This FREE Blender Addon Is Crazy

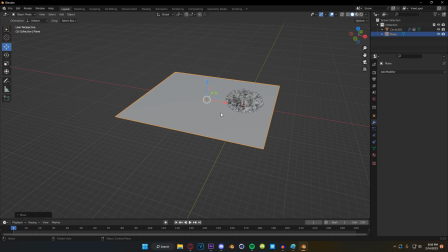(7:00)
this i don't think but to make these little backgrounds that i do it's very simple you drop in a plane you throw a little loop cut here you know
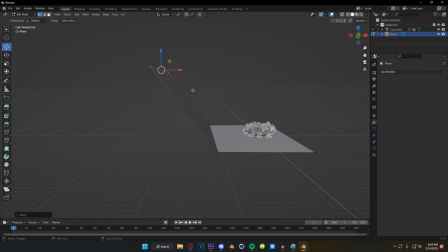(7:06)
center it wherever you want it doesn't really matter because you can kind of readjust it drag this end up here select this edge and
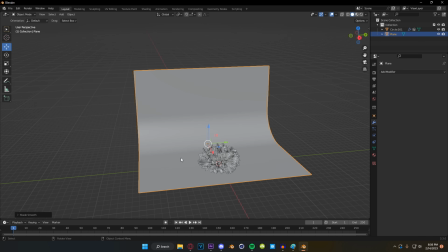(7:13)
then just bevel it and now you've got this like shaded backdrop that you would see in like a photography studio or on a film set.
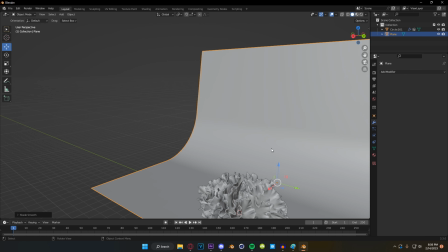(7:19)
There's a word for what this is. I don't remember what it is. It's been a long time since I was in school.
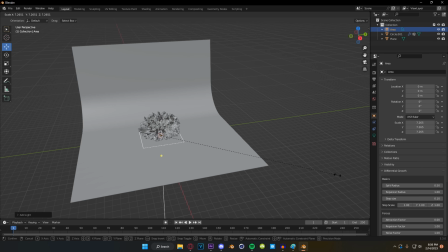(7:23)
I also haven't really shown my default lighting setup at all, or at least I haven't explained it.
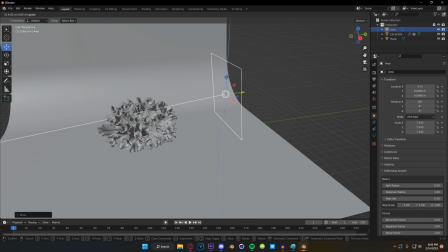(7:29)
I generally like to use area lights because you can control how harsh and how soft they are very easily.
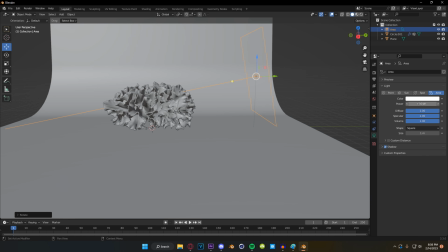(7:35)
I like to do one side light and kind of crank this up depending on the scale of our object here. That's super important. We're fairly large, so we're probably going to be somewhere around like the 1500 mark there and then we're going to duplicate this
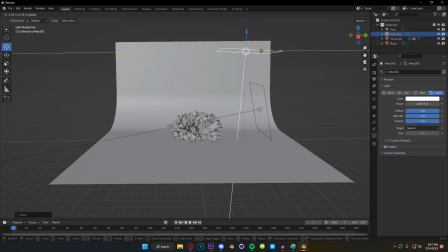(7:47)
kind of make this more of a flat light we're going to place this just slightly off to the side that has our main light on it and you get this kind
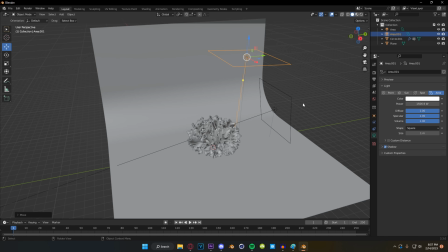(7:54)
of like newer style of like advertising lighting you'll see this type of lighting a lot in like newer tech commercials and things we're going to set
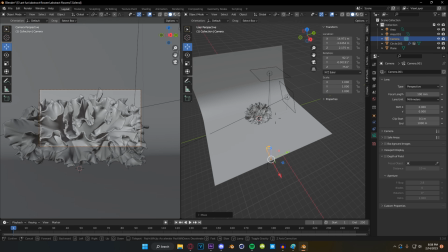(8:02)
our camera to something like 100 millimeter something that's got like very close up you know feel to it very very claustrophobic i guess and throw in rendered
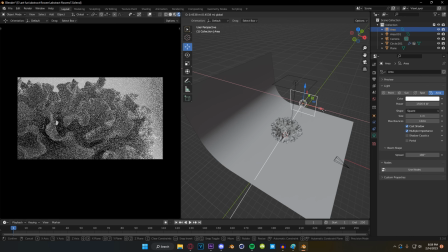(8:11)
view and we can see that our lighting is about normal we might have play with it a little bit you know drag this forward maybe play
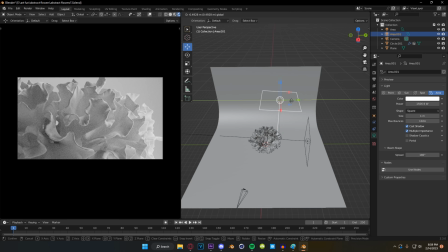(8:16)
with our angles depends on our mesh and where our shadows are falling i'm also going to make this top light a little bit bigger and a little
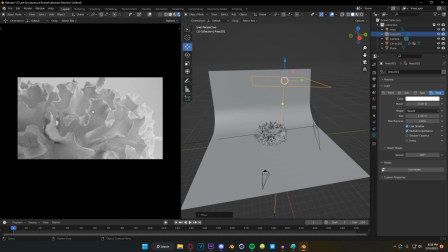(8:22)
bit brighter maybe something like 2500 just so it's a little bit more washed out along the tops there but we're keeping some of
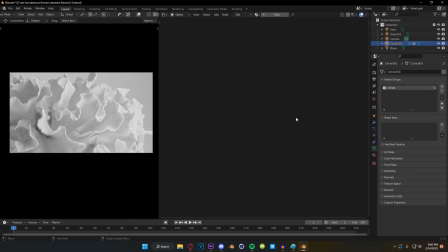(8:29)
our inner shadows all right so next we are going to work on our shader for this shader on this isn't super complicated but i did play around with it a little bit i went through a lot of variations with this during the testing for this I played with so
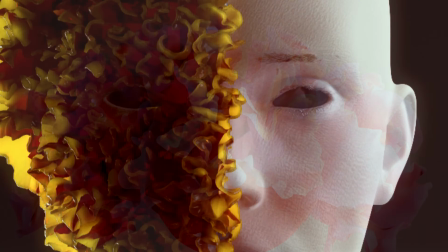(8:41)
many different combinations of shape and light and color and putting it on certain objects.
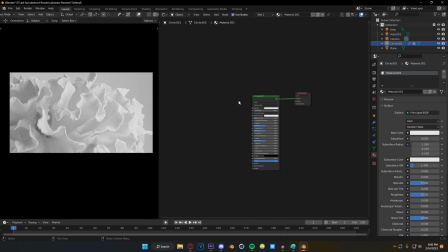(8:46)
There's a ton of possibilities. All right, so first things first, we're going to drop in a color ramp up here, and we're going to connect this to our mapping node, get rid of that image texture. We do not need it, but we are going to drop a noise texture there, and then we're going to plug our color ramp into our output here.
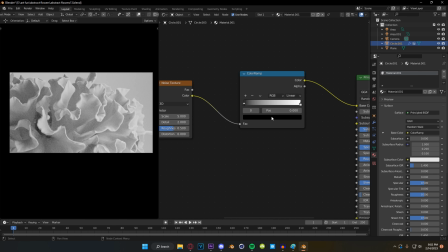(9:03)
All right, so let's play around with our colors first, actually, and we're going to do with some pastels, I think. I've been really feeling like pinks and oranges lately, so we're going to start with that.
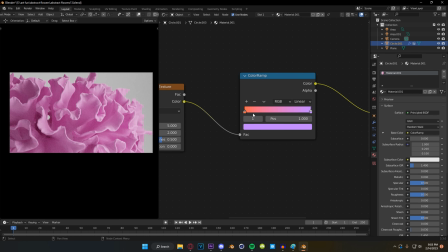(9:14)
So you can see that we're just kind of like, we have this like mix going on right now.
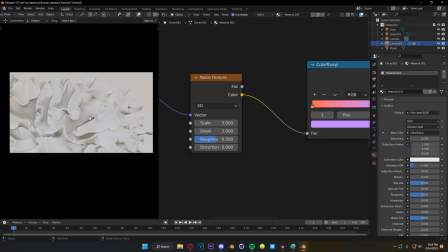(9:18)
If we switch over into our material view, we might be able to see a little bit better where our noise is actually interacting.
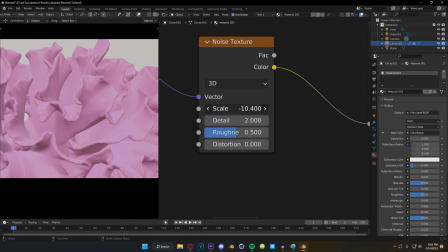(9:24)
We actually probably crank this up or down a little bit. Oh, we're also, we're plugged into UV.
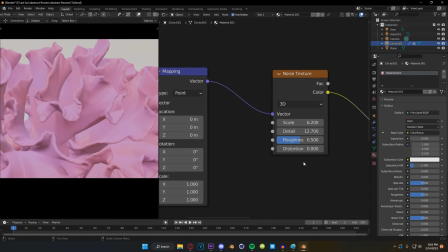(9:29)
We need to be plugged into generated that's my bad um it defaults sometimes to uv i'm not sure what makes that happen usually
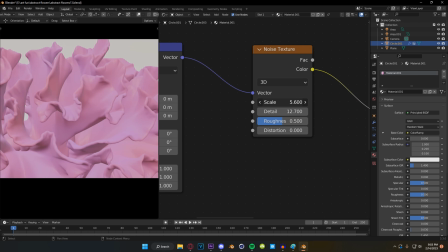(9:35)
if it doesn't have a uv it won't default to that but sometimes it does so you can see we've got our noise kind of moving around in our object here
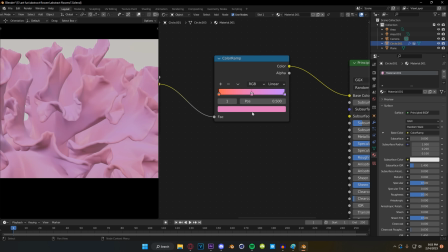(9:41)
which is only making a slight difference but that's fine for the moment we're gonna add in some more colors here maybe like a a red here and now you can
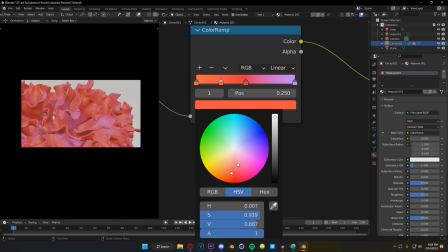(9:50)
see this is definitely making like a very big difference um maybe in between these we had like a yellow but like a maybe
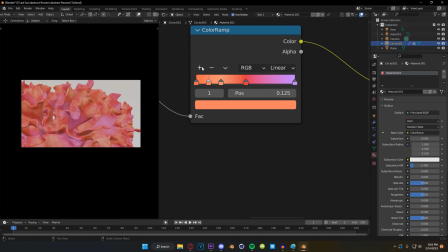(9:58)
even like more like of a yellow orange and then here at the end
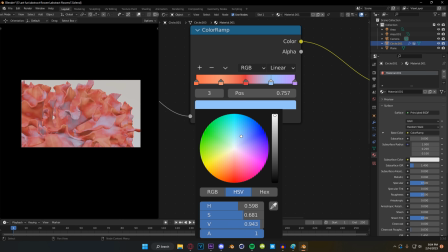(10:03)
maybe like a a light blue now here you can kind of play with your
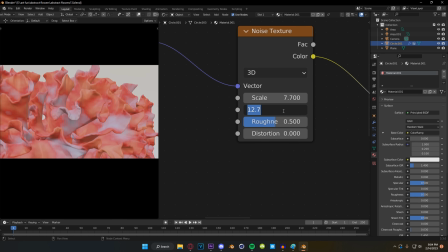(10:07)
noise values until you get something that you like in the original i was at uh like 5.6 zero zero and then like negative 17 negative 20 maybe i'm not exactly sure what the exact were for this right now negative 17 it doesn't look as good on this object so i'm actually going to change it
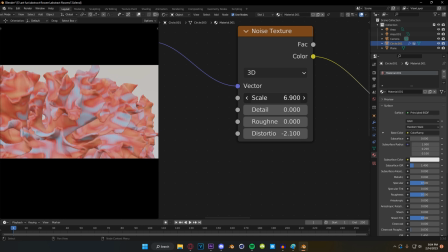(10:25)
up uh maybe something like this i quite i don't quite like how like small that is i want to be a bit
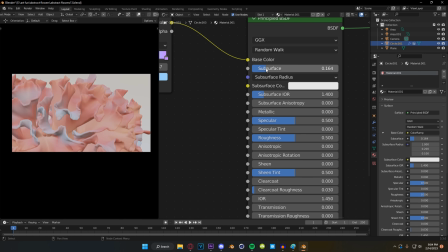(10:33)
bigger like this maybe so we're going to come over we're going to turn our subsurf up and we're going to play with our subsurf radius now if you don't know the way that light penetrates an object is what's causing your subsurf in an object and these values are roygbiv your rgb what is
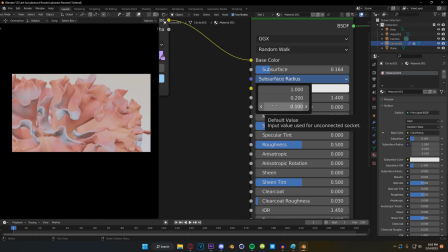(10:50)
being bounced back at the camera right so typically something good to keep in mind is that it bounces back the opposite color of what you're putting in so if our surface of our object is red the light that's going to be reflected back at us is going to be a blue color so